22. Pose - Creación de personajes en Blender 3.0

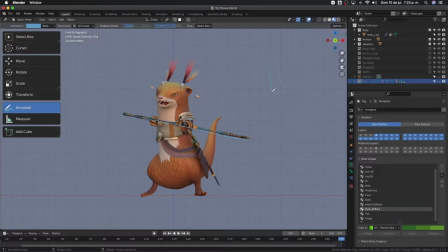[4:08]
¿Qué es lo que tenemos de idea de un arco? Un arco es algo así, ¿no? Como una especie de D. Aquí no estamos viendo eso. Aquí solo estamos viendo una línea ahí que está sosteniendo el personaje.
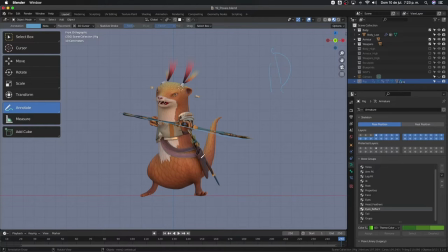[4:23]
No se entiende como un arco. Lo mismo pasa con la flecha. Es más, no se ve la flecha. ¿Dónde está la flecha? Aquí se ve la flechita, la cabeza y la flecha,
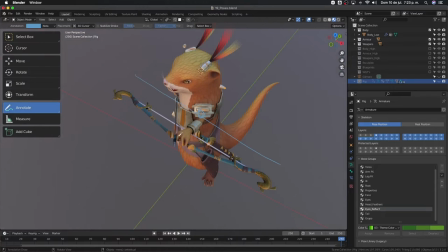[4:34]
pero no se nota. tenemos que orientarnos de cierta manera para que sea por fin visible eso también es un problema muy grave,
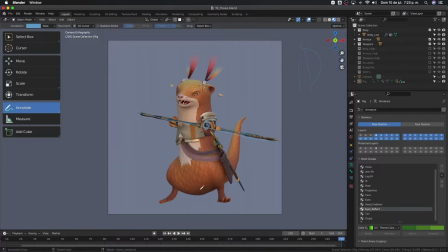[4:42]
no se ve la flecha también pensemos en el punto de apoyo del personaje nuestro personaje tiene un centro de gravedad en el cual se abalanza aquí está más o menos bien, pero aún así se siente un poco desequilibrado porque la cola está muy hacia la derecha
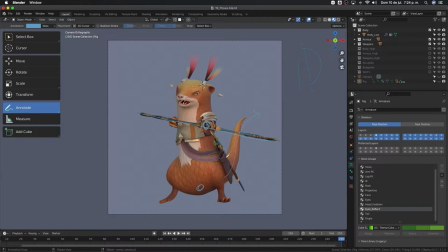[4:58]
hay que ver de qué manera lo balanceamos y creo que esto es más evidente cuando lo
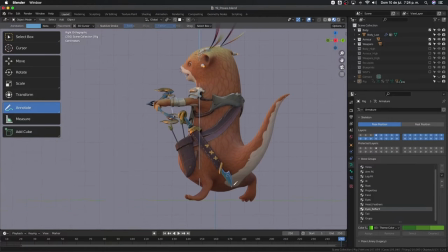[5:04]
vemos aquí de perfil si el punto de apoyo es este tal vez esta pierna debería ir más al frente son cositas en
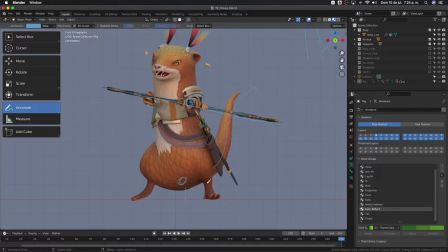[5:14]
las que tenemos que ir pensando también tenemos que pensar en la silueta de nuestro personaje por sí solo la silueta debería mostrarnos que está haciendo y
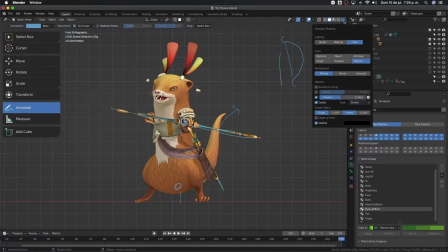[5:24]
si yo vengo acá y le digo muéstrame esto,
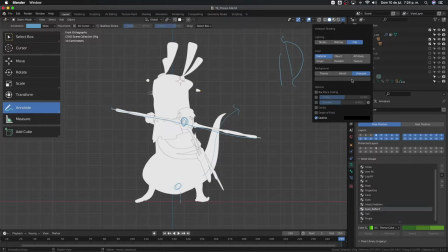[5:29]
apaguemos acá y que el viewport sea negro y
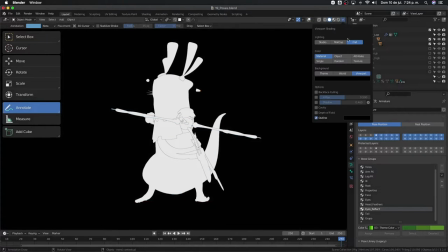[5:36]
apagamos todo y quitemosle este online, listo, esta es la silueta de nuestro personaje, realmente no se entiende que está pasando,
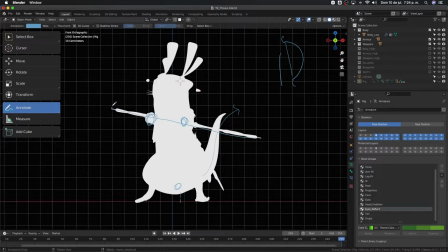[5:47]
podría entenderse más bien que por aquí él tiene un báculo que lo está atravesando por atrás quién sabe qué pasó con el bracito de este lado no se entiende no se entiende nada la posición de las manos y esto es algo grave esto obviamente cuando estemos trabajando en
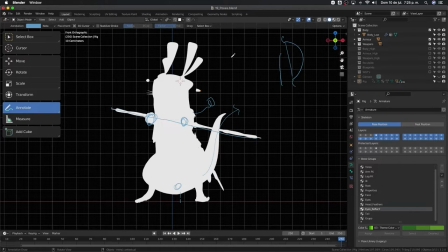[6:07]
un ambiente de videojuegos y sobre todo si es animación un videojuego 3d en donde la animación no se va a ver desde una cámara fija sino desde donde el jugador ponga la cámara van a haber momentos en los que en los que inevitablemente
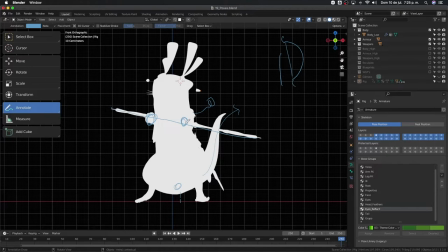[6:23]
esto va a pasar la pose no es tan legible pero como estamos haciendo un render y estamos controlando todo en nuestro render la luz la la cámara el enfoque el encuadre todo todo lo estamos cuadrando deberíamos intentar que
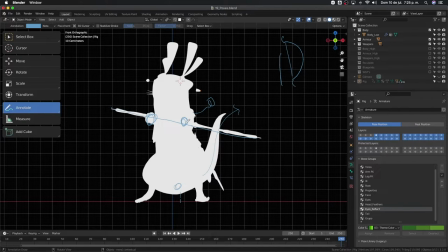[6:39]
se vea lo mejor posible entonces eso es lo que voy a hacer en este vídeo voy a cuadrar una pose que sea muy interesante que se vea muy genial para nuestro render que vamos a hacer de nuestro personaje y bueno miremos a ver qué vamos a hacer con esto voy a volver aquí
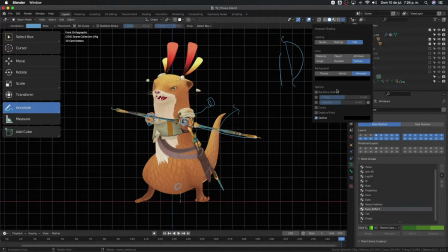[6:58]
a texture y online y creo que aquí esto estaba en ti perfecto
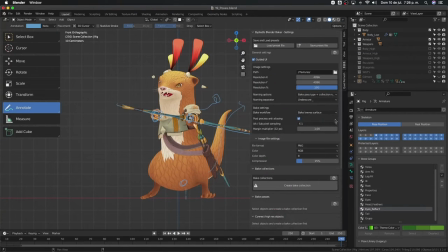[7:08]
voy a borrar estas anotaciones que hice aquí en vivo
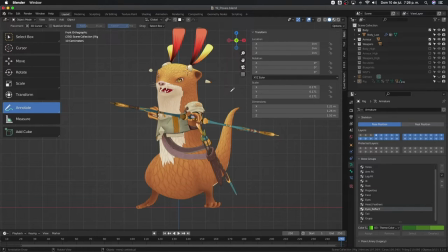[7:17]
y vamos a crear una pose nueva desde cero select y aquí está entonces voy a seleccionar todos los los controladores a ver que están los bons
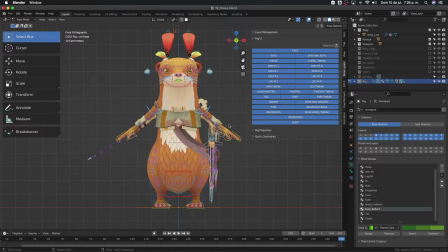[7:36]
vamos a